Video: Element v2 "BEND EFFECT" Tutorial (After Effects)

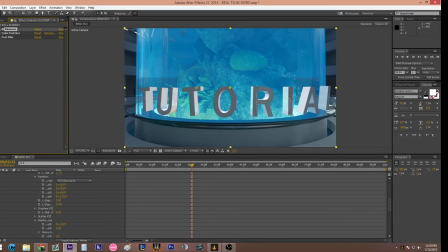(12:23)
Like, and I mean, a lot of people do like masking to like add depth of field to their clips, but I mean, I found the easiest way is just to mess with your camera. So, I mean, if you want to add depth of field
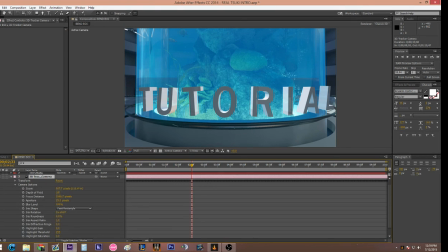(12:38)
to your edit, you just go to camera options, depth of field, toggle it on, whatnot. But I'll do that for another tutorial, because that'll take like a really long time to do. And so what we're going to do next is we're going to adjust these two effects that we added earlier.
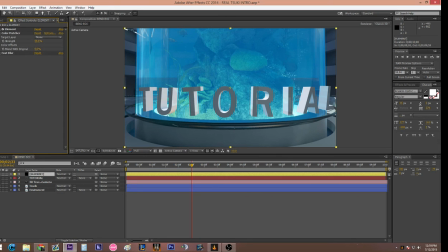(12:56)
The first one is color matcher. And in this one, you have the target layer, which you're going to want to set to your track. So see, it automatically changed the color of it. But I feel that's really, really strong. And it needs to be toned down a bit. See, if you jack it all the way up, it'll fit like right with the composition, which looks really, really weird.
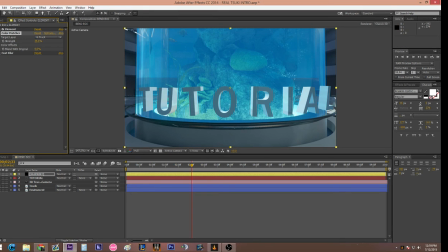(13:16)
So I usually like to set it to like 35-ish. I think it still gives it a nice hint, like nice little tint to it. And then you can blend it with the original, which just pretty much means that you can reset it all the way to where it looks.
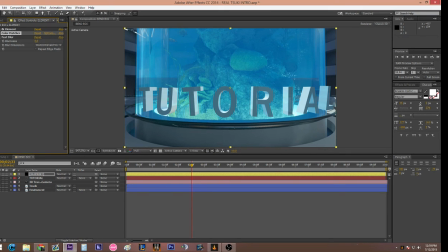(13:30)
You can just adjust it so where it looks perfect, I guess. And on my fast blur, because I did say that this is a 3D, an exported 3D extrusion, I guess you can call it, it does look a little bit sharper than the actual cinematic itself.
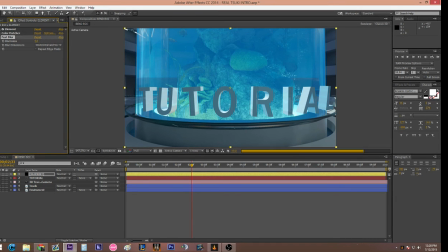(13:45)
So what you're going to want to do is you're going to want to blur it. But you don't want to blur it too high, like put a 5 on it. See, because then you get it like really blurry and you can't even like it just doesn't fit. So you just want like a little subtle blur. And you put it to like 0.3. So it is there, but it's just not very noticeable, and it just kind of gives it a little bit more cleaner look.
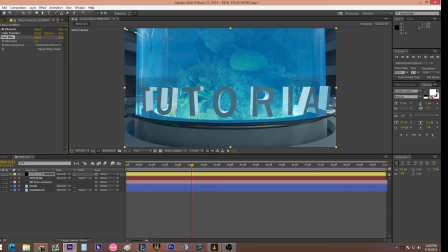(14:06)
But yeah, that's pretty much all I have for you guys today on this tutorial. If you guys have any questions, leave a comment in the description. If I did a really shitty job, tell me what I can improve on, because this is my first tutorial. But yeah, this is your boy. I'm out.